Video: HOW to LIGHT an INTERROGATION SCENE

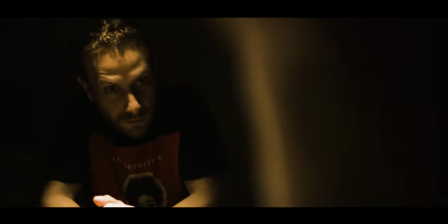[0:07] so we meet again what's
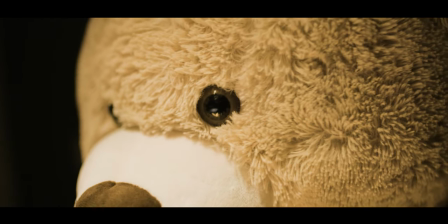up diddy bitch boys couldn't find any idea on you are you gonna tell me your name or am i gonna have to beat the shit out of you hello today we're gonna light an interrogation scene and it's gonna be so easy my name is saadi and this is cine stuff for more content
like this on lighting camera and cinematography make sure to subscribe and hit that bell button first thing you want to do
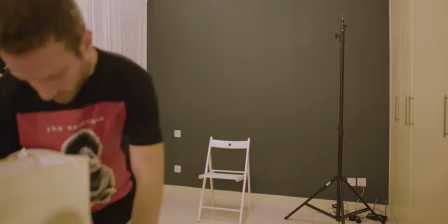[0:47]
is find a room that you can darken this means that you want a room that is a little bit spacious where you can place your actors in the middle of this room
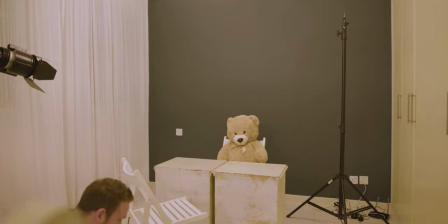[0:56]
and have them as far away as possible from the walls this will lower the possibility of anything in the room catching the reflections coming out of the light that we're going to set second thing is make sure the room can be
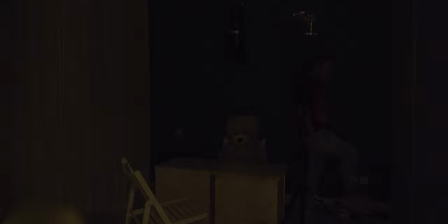[1:09]
darkened which means it either has very low natural light coming in or it has no natural light at all now if you only have a room that has natural light coming in from all sides what you have to do is either wait and film it in the nighttime or what you could do is block all this light coming in with either flags or blackout curtains now comes the lighting part every professional in the industry will tell you whenever you're lighting keep it simple and taking that into consideration we're
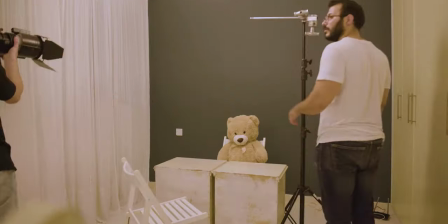[1:38]
literally only going to use one light specifically because we're lighting an interrogation
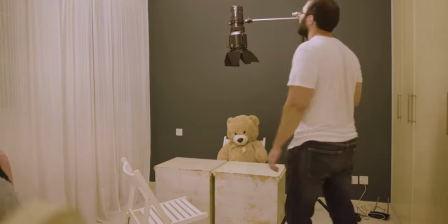[1:44]
scene all you need is one light acting like the light bulb that is in that
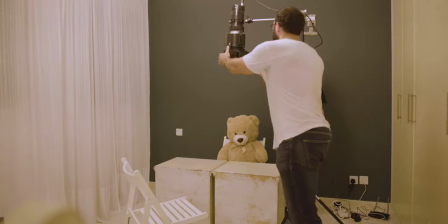[1:49]
room to do this you can use any light that you have even a real light bulb for me I'm going to use the hive wasp light by the way if you want to know more about this light just leave me a comment the main thing that you want to do with this light is make sure that it's hanging above your talent just in the middle hitting the table in between them to do that you could use a simple
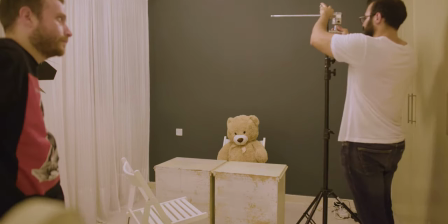[2:09]
c-stand or you can get any arm and place it on the lighting stand and extend it so that when you put the light on and point
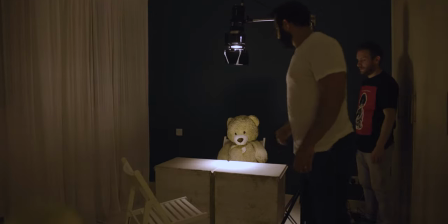[2:16]
it downwards it's literally just hitting the table now what you could do here to light up the talent a little bit more is just open up the side barn doors to
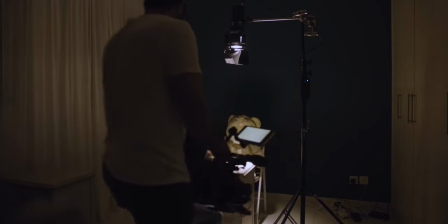[2:24]
leak a little bit more light on our actors here the white table is going to act like a reflector reflecting light over our actors just enough light to light up our actors and not the background now for the bear shot I had a dark green wall behind him so it was very easy for me to expose well and not get that wall in shot but for my actor behind him was a bed and some white walls and some white curtains so everything was reflected so what I had to do for his shot is also very simple just grab a really
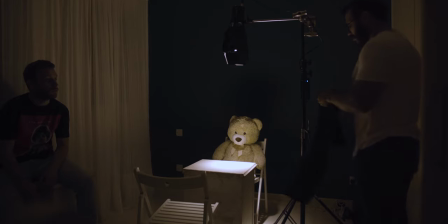[2:59]
dark shirt or t-shirt ideally black and put it above the table
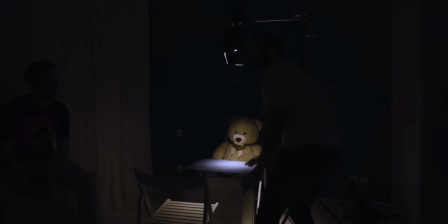[3:03]
this will limit the reflection that is bouncing all around the room i didn't mind this reflection in the shot of the bear but in the shot of my actor because of all these white things in the background behind him i have to limit the ambient light that is reflecting everywhere one more thing that is causing a lot of ambient light in the room is the light leaking from the fixture of the light itself. To block that light leak I put around it some black wrap.
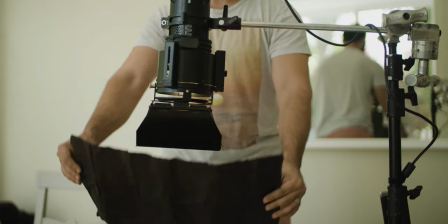[3:28]
Another name for black wrap is Cinefoil and what it is is heavy-duty aluminum foil that has painted black and is more heat resistant.
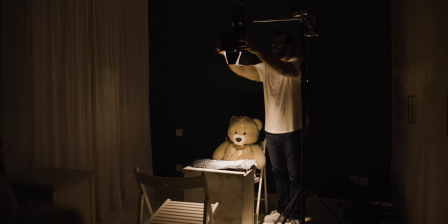[3:35]
Now if you don't have this it's very easy you could use any piece of cardboard or cloth or even flags to block this light. Don't use the cardboard or cloth if it's not an LED light though. After all of this is done voila here you have it.
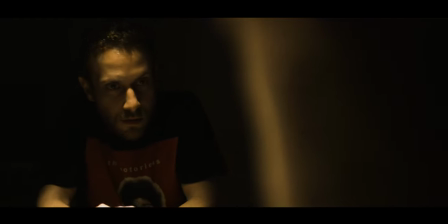Super easy way to light an interrogation scene. Hope you guys enjoyed this, so thanks for watching and until next time, Zerichstuff out!